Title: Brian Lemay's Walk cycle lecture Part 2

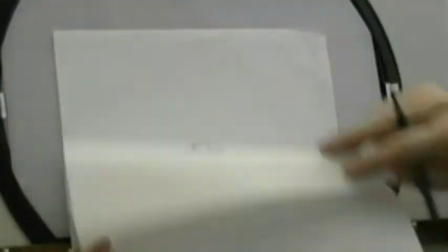(4:06)
Okay, so what we want to do is we want to get this action going like this. So we've got to plan where our foot is going.
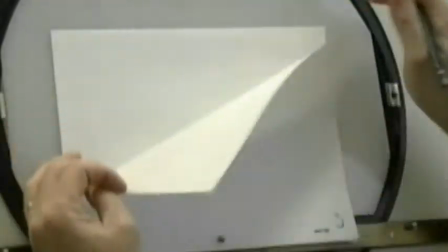(4:13)
Our foot is planted here. And remember, we've got to track that back along our path of action so that the heel
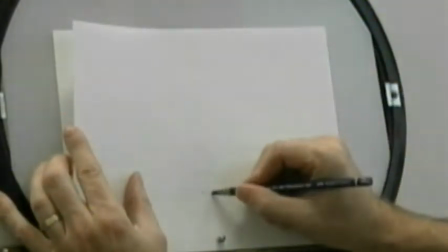(4:21)
is going to be moving along like this. So the halfway position is going to be right there. That's where the foot will end up being.
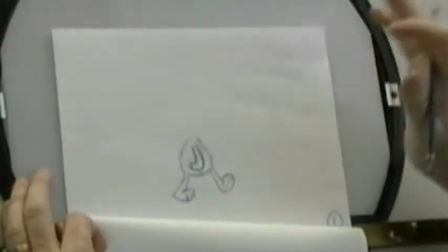(4:28)
And when we're going from number 1, the very next drawing, number 2, is where we want to slap the foot down.
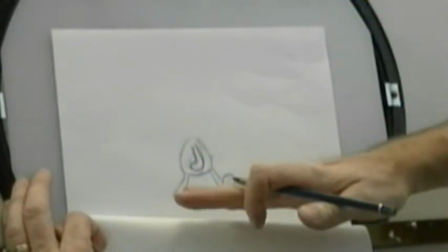(4:35)
We don't want it to curl down like it's going on a mushroom, or not a mushroom, but a marshmallow.
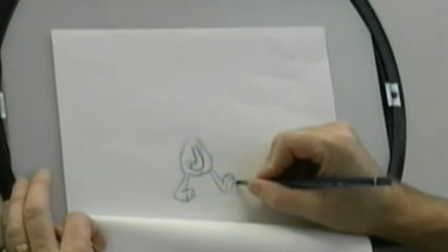(4:40)
So we don't want this next drawing with the foot still being up or the toes being up. We want the very next drawing with the foot down.
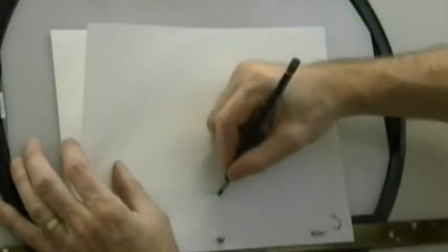(4:46)
So we know that number 3, with the heel back here, this one here is going to have our foot down in the flat position.
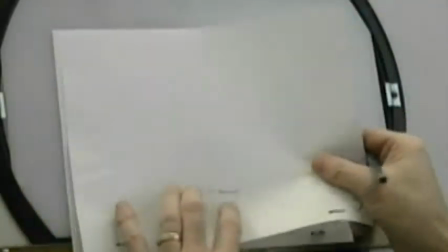(4:53)
So I'm just going to shift and trace this to make sure that my foot
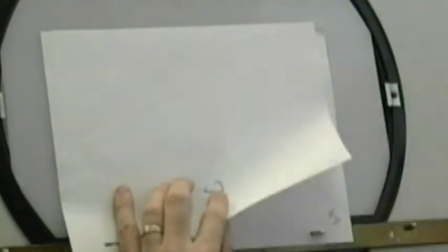(5:00)
is basically the same volume between those two.
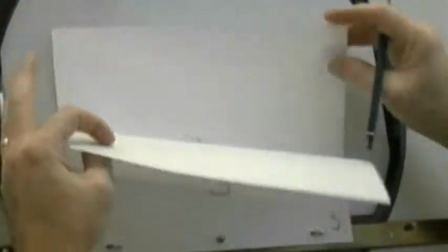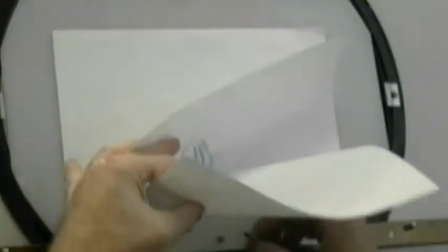(5:11)
Okay, so the next thing we need to do is we need to figure out where is our body going. So it's going halfway in between these two.
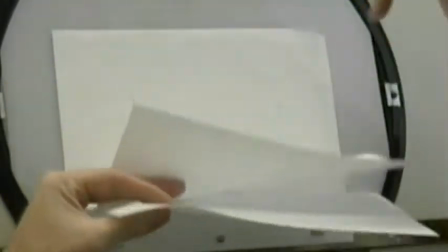(5:17)
It's dropping down slightly. So number one is the high point. Here I've squished it and it's going down.
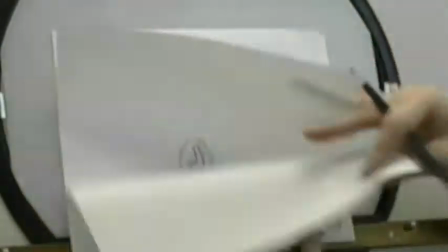(5:22)
So I need my drawing to be halfway in between those two. See how the pelvis is dropping down now?
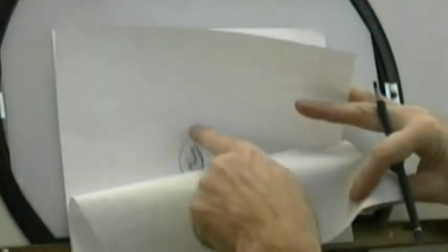(5:32)
And you can also see that going from number one here, with the body curved this way, it's flipping and coming forward.
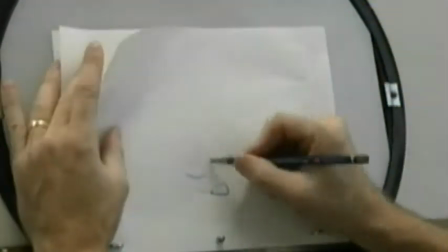(5:37)
So essentially this is the seaweed action, where we're rotating this and pulling this part here forward
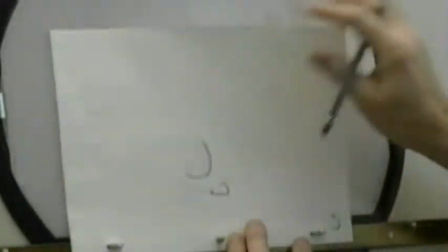(5:47)
with that action there. So I want to get my back to curve.
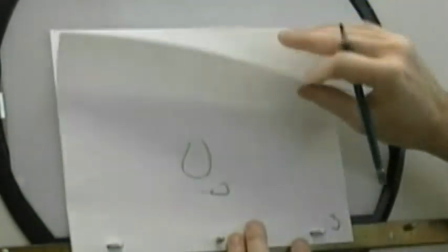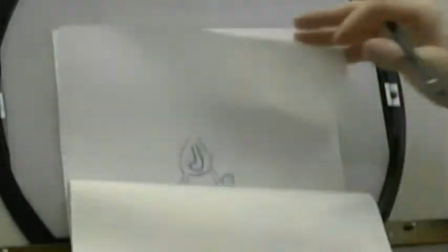(5:58)
Like that. Okay. My arm is swinging forward and then it's flipping at this point here on number 5.
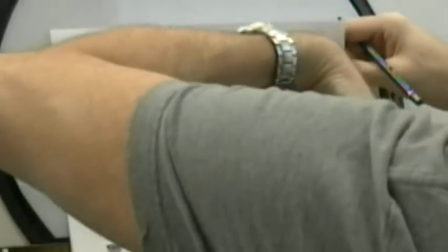(6:05)
So on the forward action it's dragging this way, and then it's going to flip and come back down on number 5 here.
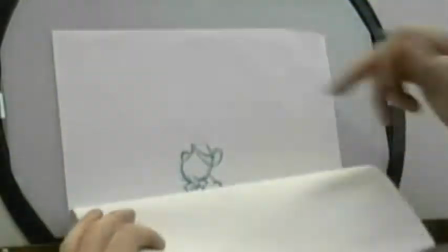(6:11)
So my halfway position is going to be slightly higher than this one here. So my curvature is going this way.
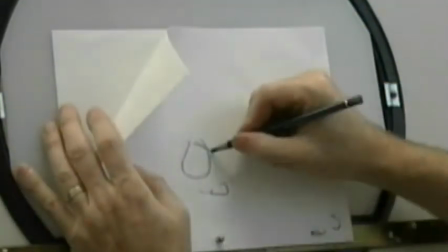(6:19)
So I'm putting the shoulder and this part of the arm higher, but still dragging on the path of action.
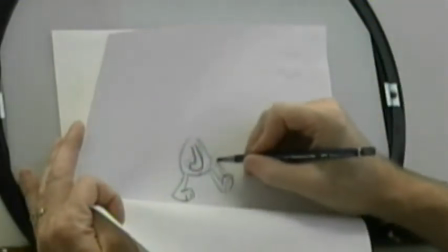(6:25)
So remember the tail on the double ball bounce? How my path of action drags in this direction here.
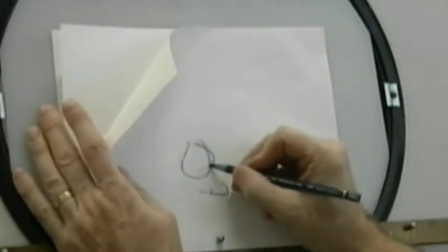(6:30)
So my hand's dragging back like that.
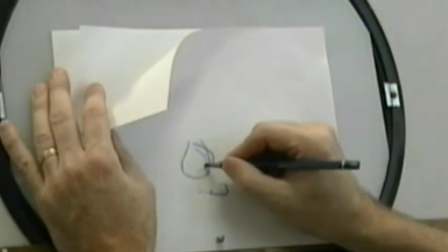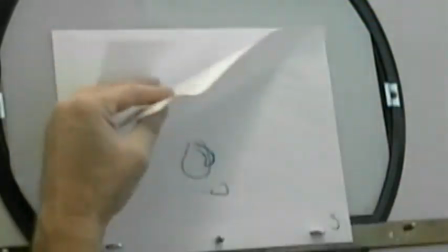(6:38)
And it'll be on number 4 that I do that transition where I flip it up and over and down, going from here to here.
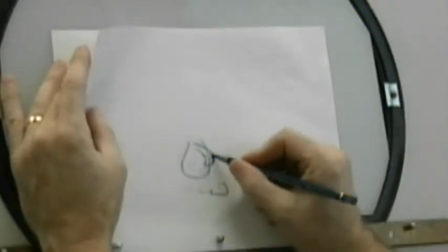(6:44)
So I'm doing the 180 degrees. It's going from this direction here to that direction there.
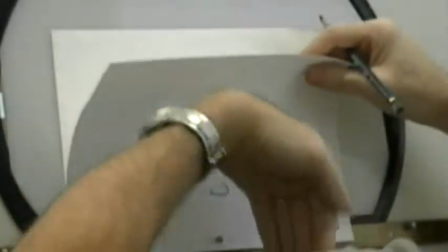(6:49)
So I've got to do the 180 degree, 90 degree turn to get it to snap between.
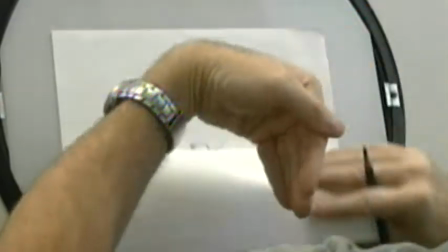(6:54)
So it's going down this way on this one, and on this one here, it's up in this direction here.
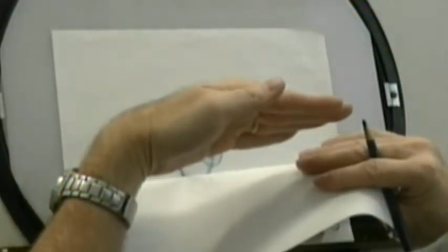(6:59)
So my halfway in between here would be like that, almost pointed straight out in order to get it to transition between.
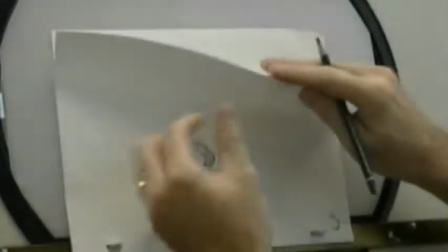(7:06)
That'll be on number 4. So now I need to take my leg from this back position here.
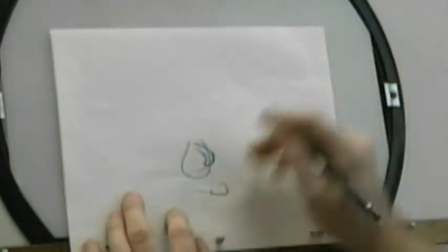(7:12)
It's going to rotate, flip up just slightly. I don't want to necessarily take it off the ground at this point because it's swinging forward.
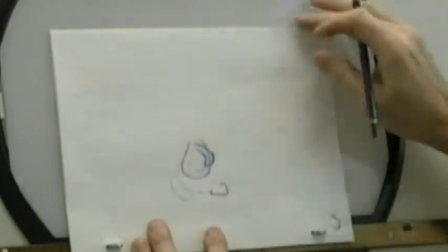(7:19)
So remember, path of action wise, we wanted it to do this. Going from here to here.
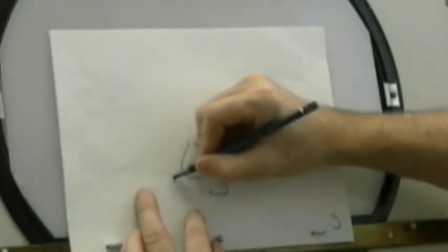(7:28)
So the heel is going to go up into this direction here and then slide down into this position here.
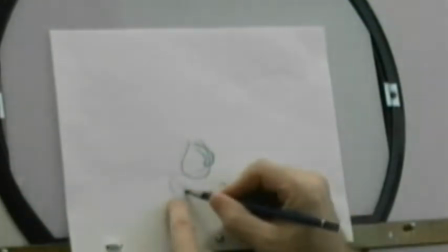(7:33)
So there's my 2 drawings there and there. So my halfway position is going to be up here.
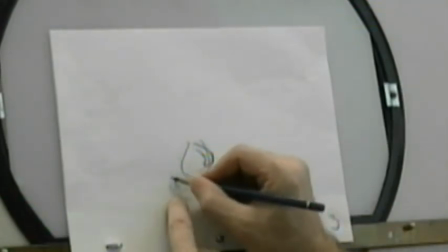(7:38)
There's going to be my key, or not my key, but my in-between.
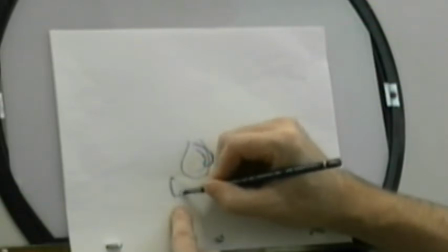(7:42)
So my toe is going to be down here like this. I might even want to put a little bit of a curvature on that.
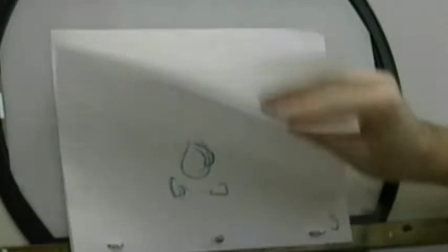(7:52)
Let's see how that looks. Okay, so it's going up and back, and then it's going to swing forward.
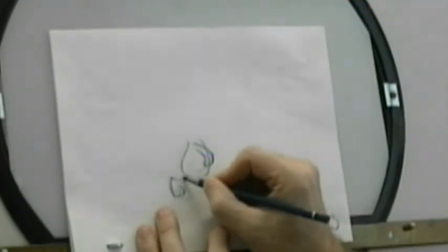(7:59)
So again, here's where your halfway in between is not half the distance.
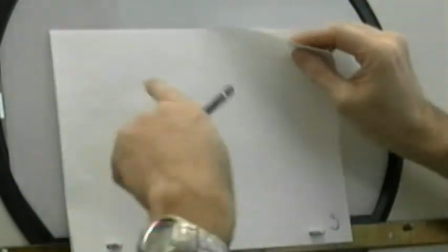(8:04)
Remember, we still have to figure out what the path of action is. And because this is overlapping action, remember it goes out and beyond and then comes back.
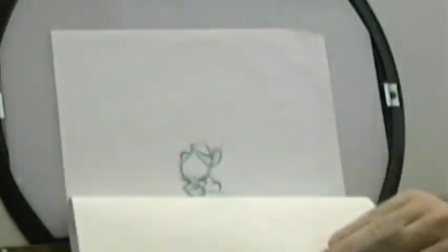(8:12)
Right?